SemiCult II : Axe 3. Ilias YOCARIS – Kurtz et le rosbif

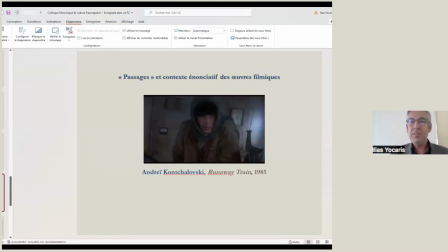32:22 Donc, ici, il y a un détail très intéressant sur le plan stylistique.
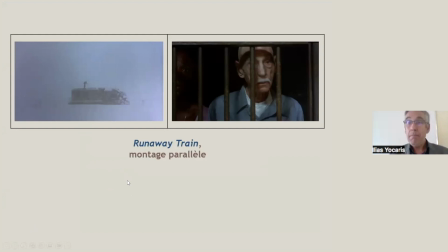32:28 C'est le montage parallèle qui crée une équivalence prévoyante entre Manny, perché sur le toit de sa locomotive, libre, et les prisonnières reclus dans l'établissement pénitentiaire dont il s'est évadé.
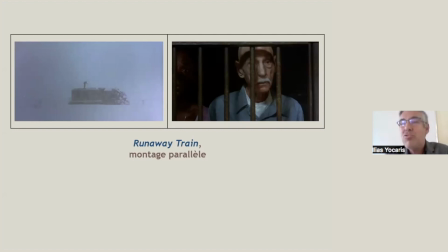32:45 J'ai choisi celui-là en particulier parce que les cinéphiles avertis reconnaîtront sans problème le vieux serveur qui officiera quelques années plus tard dans Twin Peaks de David Lynch. Alors, quelle est la signification de ce montage parallèle?
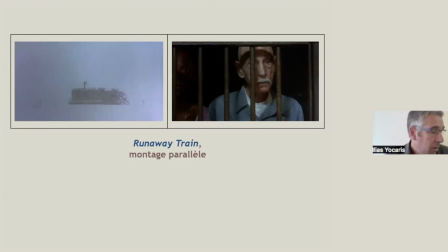33:01 On sent poindre ici toute l'ironie de Kontalowski, fruit d'une interaction complexe entre le P et le montage parallèle, l'intertexte filmique qu'il prolonge, le contexte historique des années 1980, et le parcours personnel du réalisateur. Kontalowski est un exilé politique aux États-Unis.
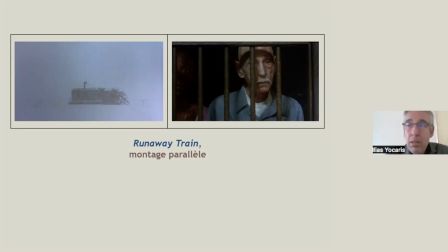33:21 Il apparaît manifestement comme l'équivalent de Manny, qui a réussi à quitter sa prison de haute sécurité. De la sorte, l'URSS des années 1980 est implicitement assimilé à un vaste espace carcéral.
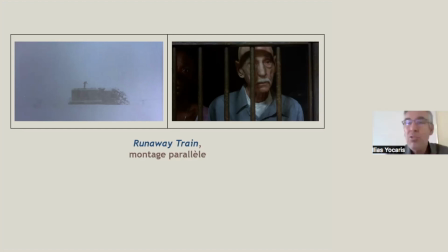33:37 Habileté suprême, Kontalowski retourne contre les armes de la propagande soviétique, contre leurs propres concepteurs, comme il ne saurait l'ignorer,
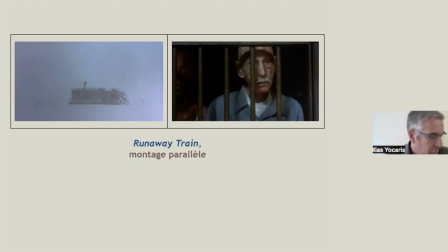33:51 lui qui est diplômé de l'Institut supérieur cinématographique d'État, une école de cinéma soviétique très prestigieuse. Le montage parallèle avait été théorisé dès les années 1920 par des réalisateurs comme Eisenstein, et constitue une composante incontournable de leur rhétorique pro-bolchevique.
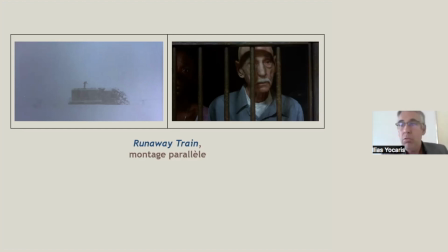34:10 Ça, c'est documenté, c'est connu, ce n'est pas la peine de revenir là-dessus. Je conclue donc aussi rapidement que possible.
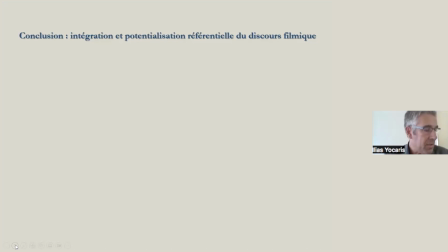34:19 À la lumière donc, de tout ce qui précède, on voit s'esquisser assez nettement les contours d'une approche intégrative de la sémiosis filmique. L'intégration peut être définie comme ce qui fait apparaître, au sein d'une séquence discursive donnée,
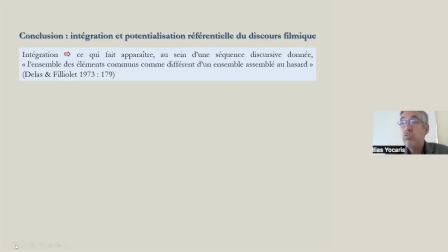34:35 l'ensemble des éléments communs comme différents d'un ensemble assemblé au hasard. Je reprends l'immortelle définition de Delay et Filiolet, 1973. L'intégration à partie liée avec la multiplication explosive de connexions multidirectionnelles potentiellement signifiantes entre les composantes d'une œuvre filmique donnée,
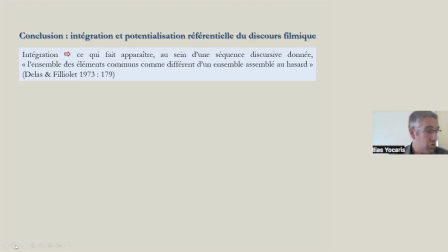34:56 mais aussi entre celle-ci et son contexte historique, cinématographique, sociopolitique, etc. Le déploiement à la fois unitaire et multiple d'un nombre indéfini de parcours interprétatifs qui s'intersectent au sein de chaque émotion publique
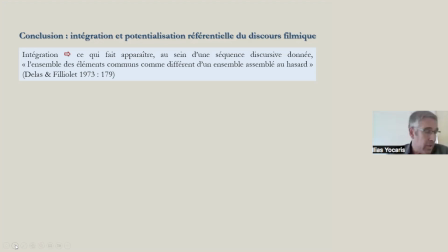35:11 rend de facto impossible toute forme de découpage cartésien en représentations claires et distinctes. En effet, le spectateur est confronté à un ensemble de signes et de dispositifs sémiotiques éminemment hétéroclites qui ne sauraient faire l'objet d'une individuation réductionniste.
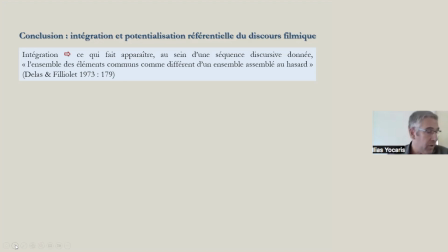35:30 Ils sont susceptibles de fusionner partiellement entre eux et d'interagir avec certains points saillants de leur environnement extra-filmique, ce qui peut modifier leur signification du tout au tout, comme on a pu le constater.
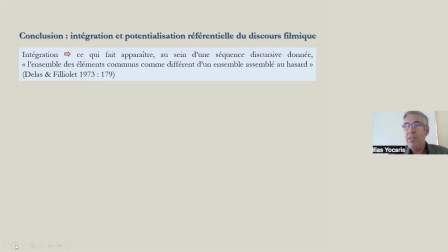35:47 Pour tout dire, et ça fera plaisir, je pense, à Régis Missire, l'intrication des passages observables dans les récits filmiques, mais c'est la même chose dans les récits littéraires,
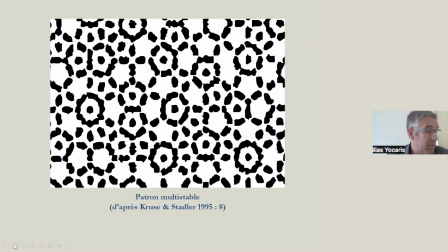35:59 engendre des patterns multistables, des patterns sémantiques multistables, un type particulier. Ces patterns articulent un grand nombre de formes et de structures différentes, inextricablement intriquées, que chaque observateur doit cerner et organiser à sa guise,
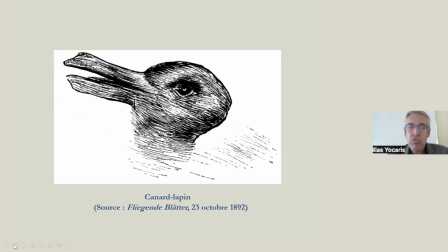36:18 d'où effectivement un grand nombre de configurations sémantiques du type canard lapin. Une telle démarche, évidemment, donne lieu à des phénomènes de potentialisation référentielle.